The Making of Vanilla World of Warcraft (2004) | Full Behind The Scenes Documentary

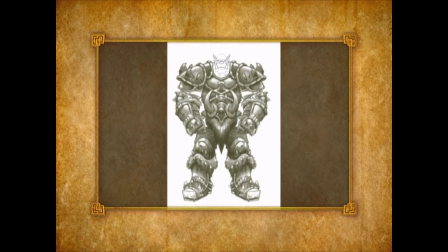So proportions of the characters we found out were really key ways to distinguish our creatures and our characters from one another.
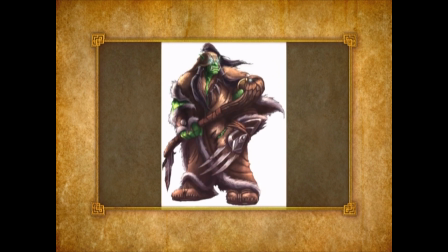So we tried to maximize the silhouettes of the characters, and, maybe we'd pick out a certain aspect about them that we'd really want to accentuate.
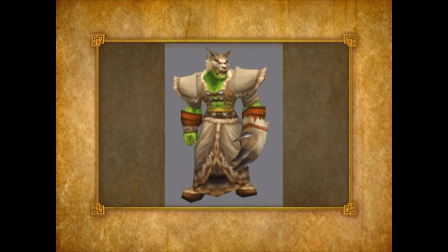One creature had really big claws or a really disproportionate upper torso and a tiny head to accentuate how big his muscles were.
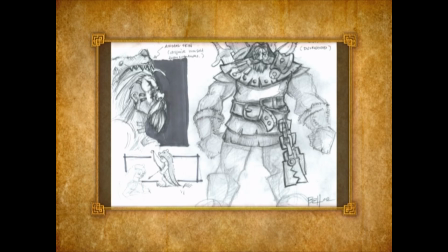You'll notice that the dwarves are really short and stout, and the night elves are really elegant and tall and elongated.
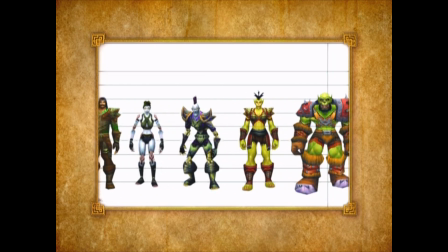We would see that we had these 2 different races. Maybe they were both really cool, but we would pick up on the fact that, I don't know, these guys are they're kind of looking a lot the same from a distance.
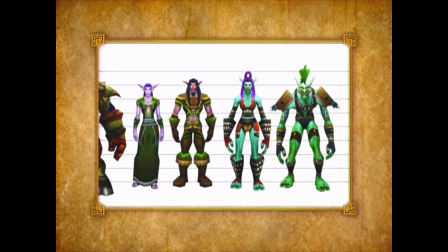And even though we really liked the way one of them maybe was proportioned already, we would go ahead and start trying to alter that to give it some uniqueness over the other one.
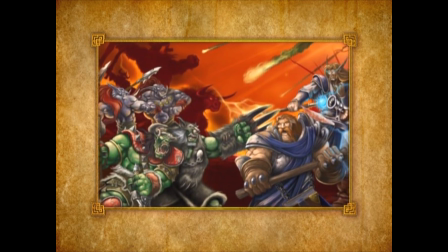And generally what we found was that we would end up with something that we liked even more, that was even more exotic or more out there.
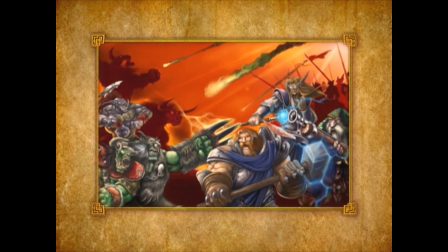So it worked out well. I guess our theme of things that we do is we just push it and keep going too far with it and then go, oh my gosh, that's now just ridiculous looking.
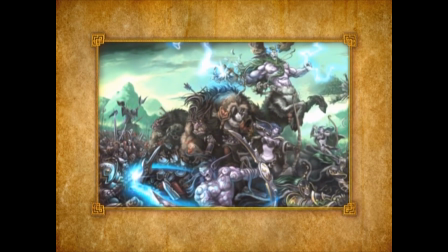And then we just back it off a notch from that.
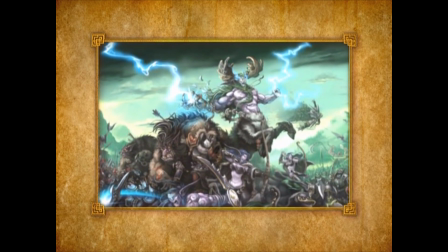As with, every other aspect in the World of Warcraft, you kind of can divide it right down the middle as the 2 different factions, the Horde and the Alliance.
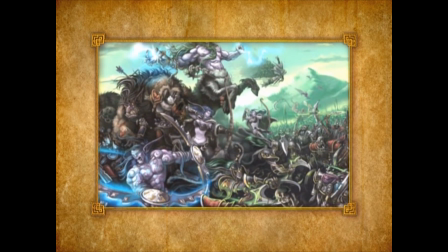With the races, we have the humans, the Night Elves, the Dwarves, and the Gnomes for the Alliance.
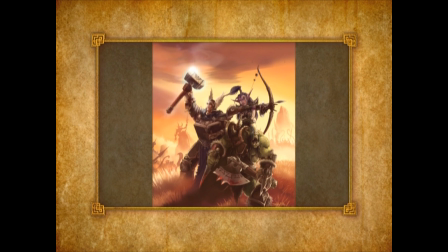And on the Horde, the Orcs, Taurens, Undead, and Trolls. And right off the bat, we just tried to start brainstorming about what we could do to set these races apart from one another.
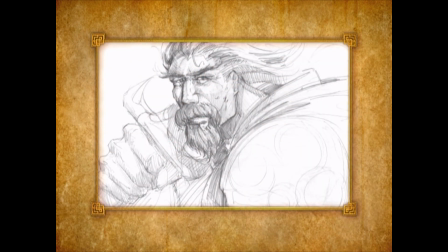What makes you feel really cool and unique that you're picking this race over all the others? The humans are going to be the one characters that everyone can associate with.
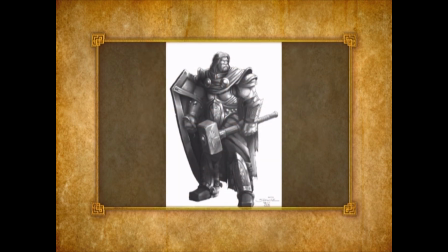They kind of have typical proportions, a little exaggerated, a little muscular, but they're kind of the familiar characters that everyone will recognize on sight.
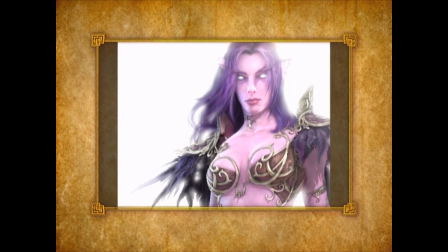And Night Elves, once again, still muscular. I mean, it's always our theme.
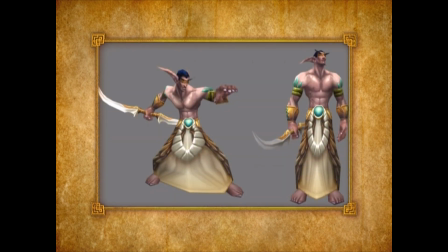We always kind of go over the top with the muscularity of our characters, but we decided much more of a lanky jungle dweller,
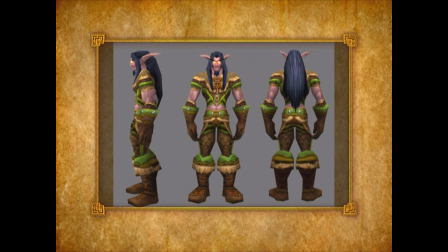someone who would be kind of running through this forest and grappling logs, leaping over them, that kind of thing.
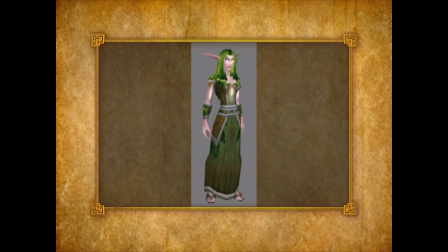Very, very athletic, very primal, that sort of thing. Yeah, I think you'll even see it all in the intro cinematic for the game, too.
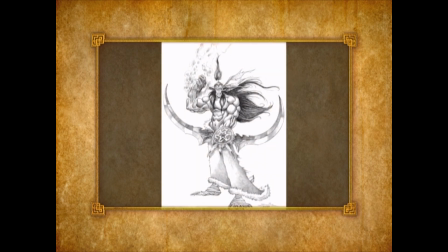You'll see we kind of tried to capture these races in their environments, kind of, demonstrating what they'll do in their natural habitat.
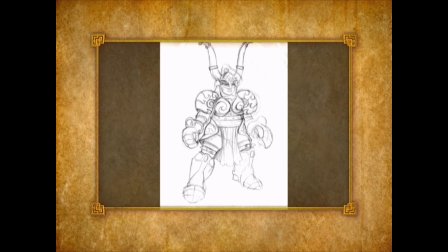The dwarves are pretty established now too. They're kind of just the short, squat, muscular, cave-dwelling guys.
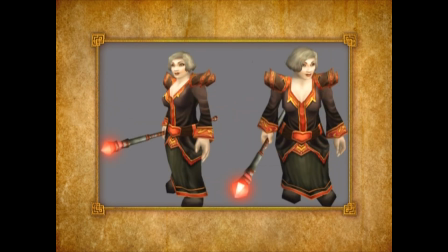Do a lot of mining and hunting and real rustic characters, real gruff, kind of tromping around in the snow.
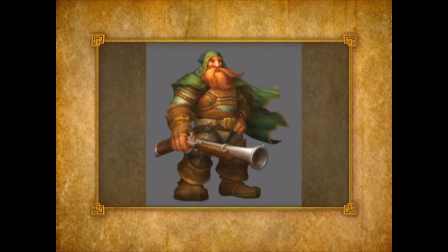And so we just kept those themes with them as well. Big bushy beards, a lot of bright primary colors for their beards are bright red, bright orange.
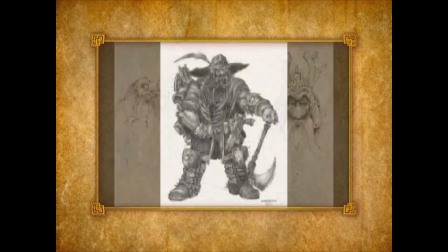We also have, grizzly, gray and white and black. And as we were doing this too, we found out like hair color was super key with defining each race as well.
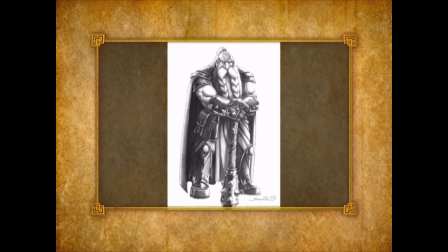So certain hair colors are only available to these races and not to others. we didn't want to let the player necessarily choose any color for anything.
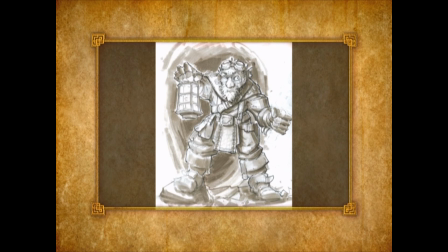The gnomes kind of came in late into the game.
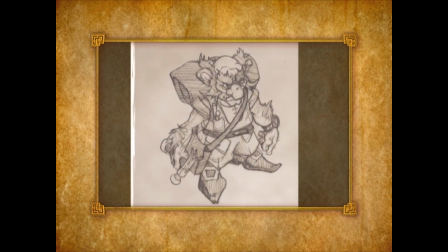We had gnomes come in with, this sort of a need to add, we felt one more race per Alliance horde.
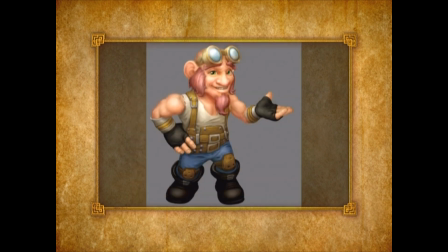So the gnomes filled in on the Alliance side, and we have these kind of short, squat little comical characters that have sort of outrageous hairstyles.
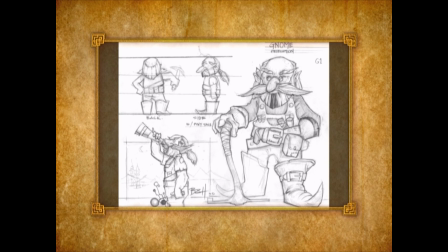We felt with their small size, probably the best thing that we could do was to really over-exaggerate their head,
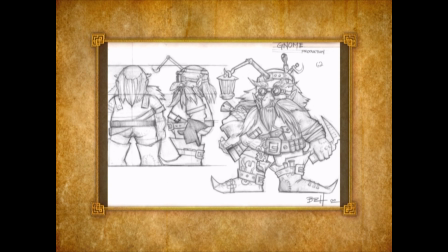and not only that, but what you always see on top of it, their hair.
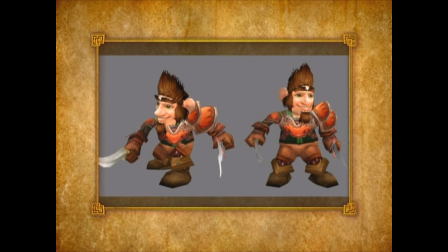We had a lot of fun with some crazy beard, mustache combinations to really start defining the gnome male in particular.
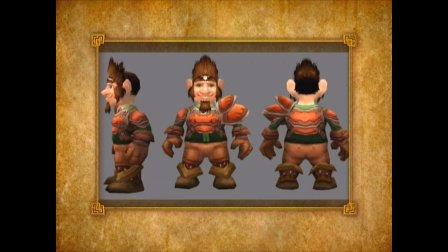The artists working on that would draw from some of the European and North American beard contests and I mustache remember seeing contests.
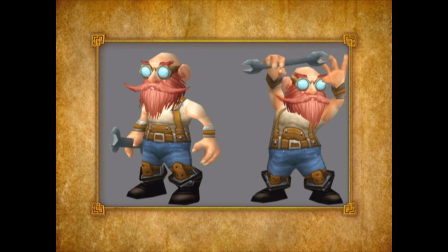Just completely like outlandish stuff, but it was a lot of fun and people would just get a kick out of it.
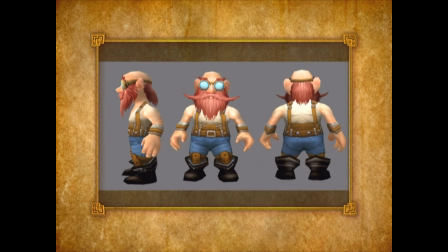So he implemented a lot of those just for flavor. With the female, we went with a lot of just interesting like pom-poms and braided
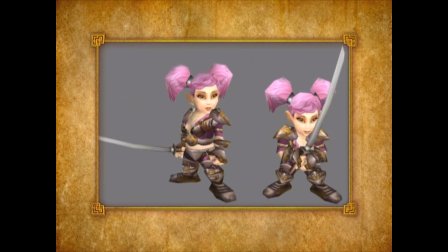hairs that would just kind of wind well up off of the head and almost create this sort of tower effect.
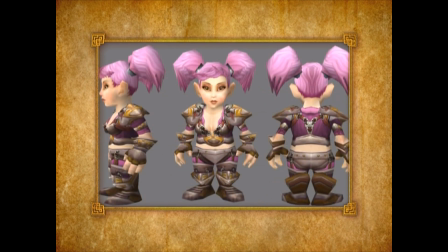It's really comical, but I think in the long run it really works because it's the one element that you're going to pick up on them as you're running around in the world.
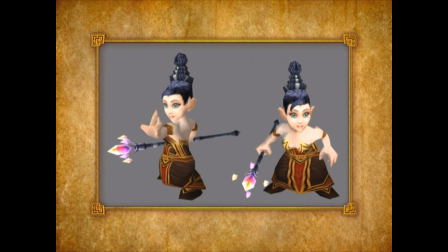I don't necessarily always think about it, but the hair creates such an interesting silhouette on the character.
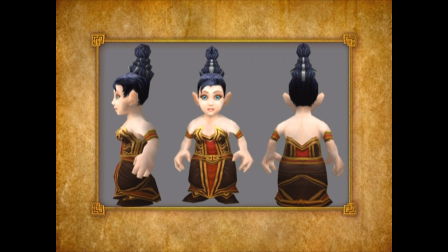It's a thing that it's on right on the top, and it's a really good element to take advantage of to really help distinguish one race from the other. So we definitely tried to push it with the gnomes.